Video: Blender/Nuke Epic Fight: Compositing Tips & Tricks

Fight scene we've been working on yesterday. I did little tweaks to it, and then I exported that whole scene out as a USD. We're gonna bring it into Nuke, and hopefully gonna do a little bit. I'm gonna show you some tricks on how to make your renders look better. Doing some extra matte painting, projections on Geo, all that fun stuff. This is, again, an animation that was provided to me.
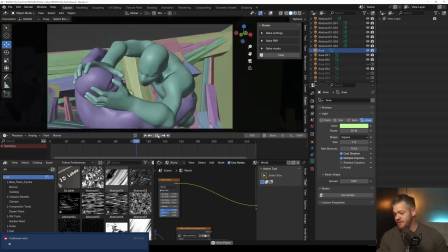0:18 It is 1500 frames of pure action, super epic.
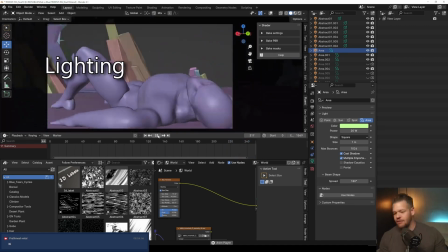0:22 And the things that we're gonna be doing throughout this project, lighting, look dev, comp, I wanna do some simulation stuff.
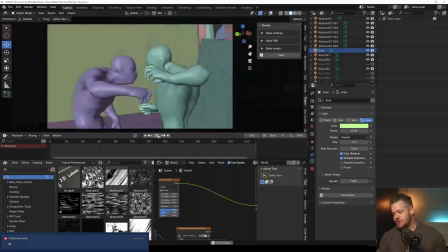0:28 Yeah, this is a huge scene, really big.
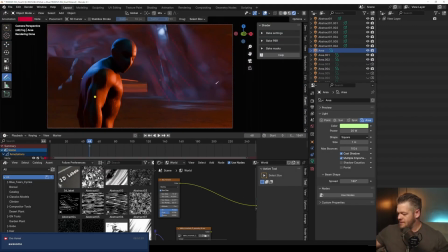0:30 I started doing some of the lighting and all of these, the light shafts coming down here, those are from like, I made these gobos, and so they made a cool texture on the ground. And the material on those are just like gray, like they're totally gray, they're not very interesting. But because we have these gobos with textures, it actually makes it look like the rocks have texture.
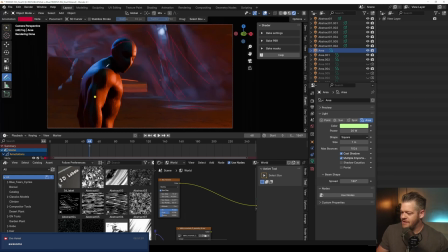0:46 Yeah, that we did was when we didn't have this light on right here is on his back is he was you couldn't see his silhouette. He was very much like bleeding into the background, and I wanted to create some separation because of the poses are so dynamic and so interesting.
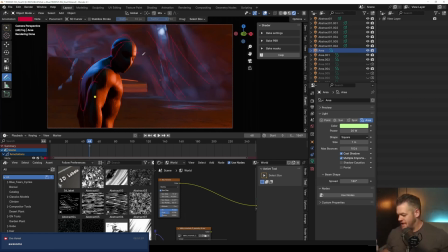1:00 And so I made my sunlight a little bit more like its sun's totally setting, and I used the sky texture and I added in a lot of air if you look down. And so that made the sun a little bit more hot, and then these blue, beautiful like beams coming in.
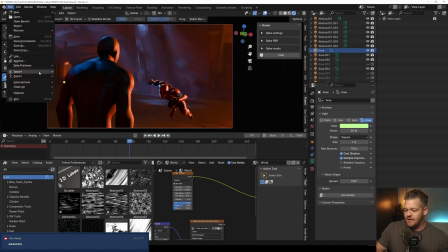1:15 I rendered out one frame, and then I also came in here and I did an export as a USD.
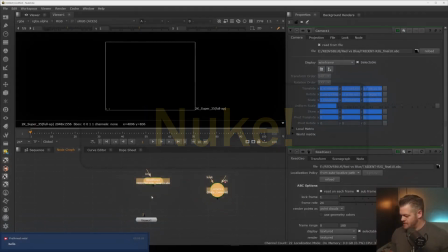1:20 Okay, so we got these scenes. You can select them both and do a scene node.
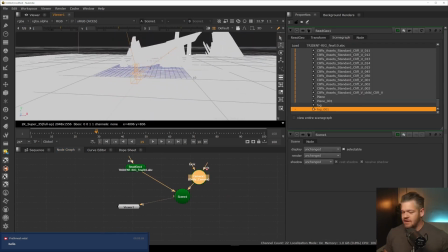1:25 Gonna connect them. What we're gonna do is we're gonna end up projecting and doing some texturing on some of those cliffs.
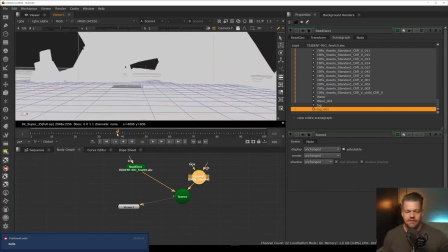1:31 There's our camera view. So we can see our camera that's animated right there. So then what we're gonna do is we're going to read in.
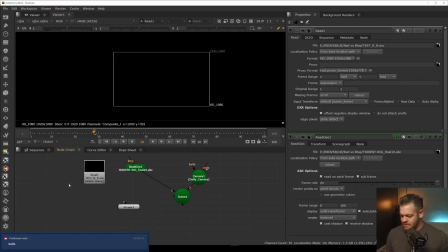1:37 Now you're gonna see, why isn't it working? Well, it's because we need to shuffle. This is a multi, here's the combine. But why does that not look like our render? It's because it's an AGX. So hit S, but we're not using Aces, we're using this AGX.
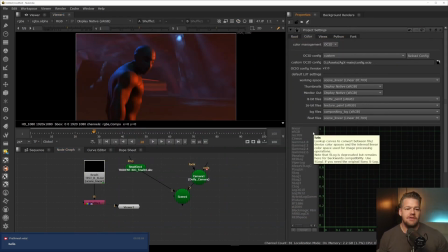1:50 And make sure it's the same AGX file that you're using in Blender. You can see where our depth is.
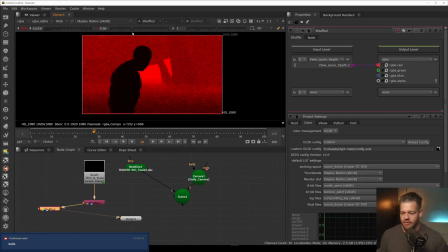1:56 Why is it so noisy? It's because we had volume. So this can also become a problem sometimes. So actually, I'll sometimes do a render without the volumes on my view layers Blender.
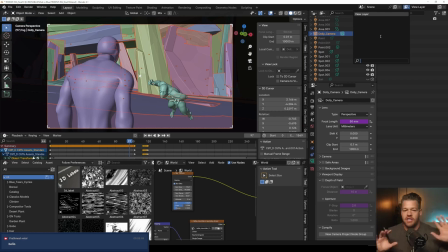2:08 You'll wanna create a whole new view layer, one that is just volumes and one that is just your like geometry. And then you're gonna render those two things out and bring them together in Nuke.
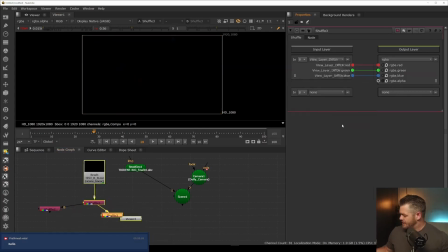2:21 A bunch of things that we can use in here. We have the direct diffuse.
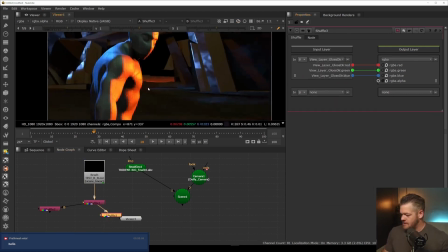2:26 We have, let's see, there's the direct diffuse. Glossy, so here's all of the glossy stuff. So if you wanna enhance some of that stuff, you can.
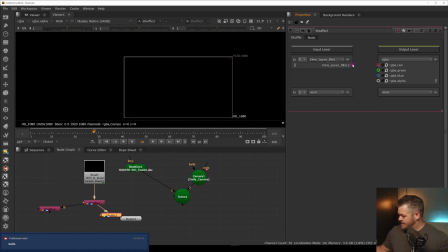2:32 Indirect glossy. These are pretty noisy. Mist pass. You can technically use this as a depth pass. It's not the same, but I could use this to grade stuff. Let me give you an example, shall I?
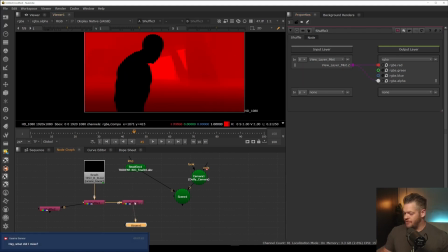2:46 I think if we plug that into here, see, we're gonna get that. So if you use your mist pass, so if I hit G, you know, make a grade node, and because we have an alpha in this, you can do fun stuff, and you plug that into the mask of the grade.
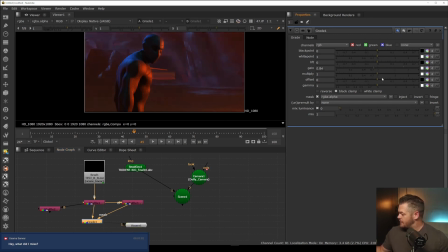2:59 If you want, you could grade up your background a little bit, or gamma it up if you wanna make it look a little bit more misty, and maybe you wanna push that towards more blue. And just like that, we were able to add in, that was that mist pass,
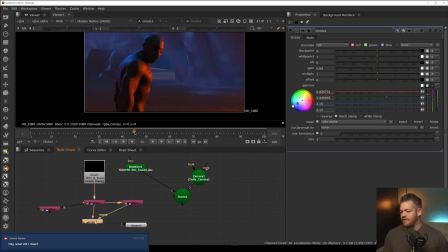3:13 and you can quickly start making it feel like there's more volumetrics than there actually is. And if you wanted to get real fancy, so because you have your camera data,
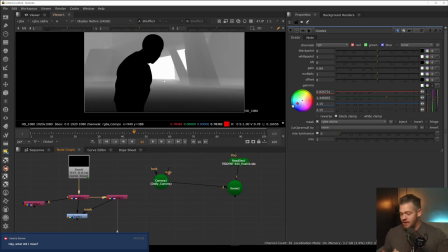3:23 if you take this pass and you multiply a noise, like an advanced noise, we're gonna multiply it by this.
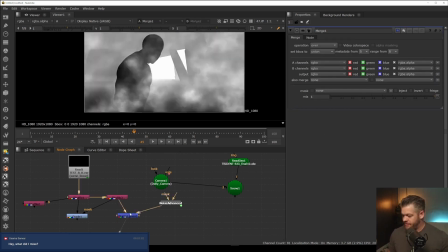3:31 Watch this. Okay, do a multiply.
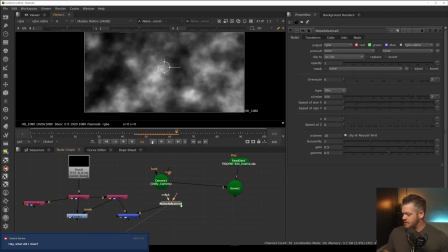3:37 You guys see where I'm going with this? And the cool thing about the noise, this little plugin, if you add speed, so it's gonna go quick. They have this is such a cool tool. So it's like mist, like rising. B translation, so now it's like stretching and it's kind of rising.
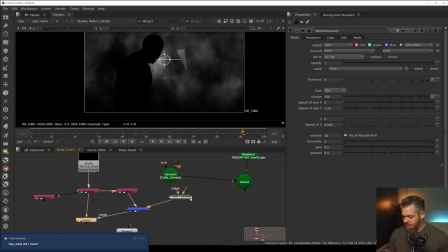3:51 Oh cool, we have mist. And then I plug that into here. You're adding like a bunch of texture.
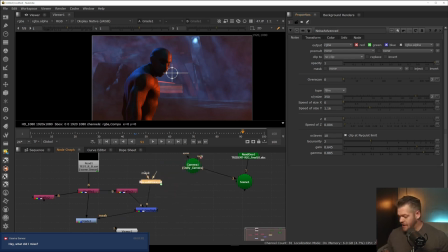3:57 The camera's moving, so what do? We have our camera and we have our noise. So we could add card 3D.
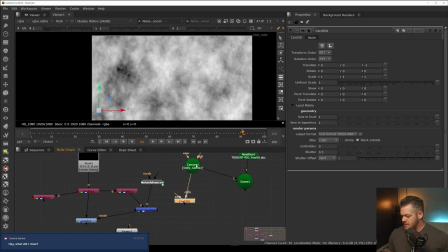4:03 And this card, it just needs the camera and it needs an image.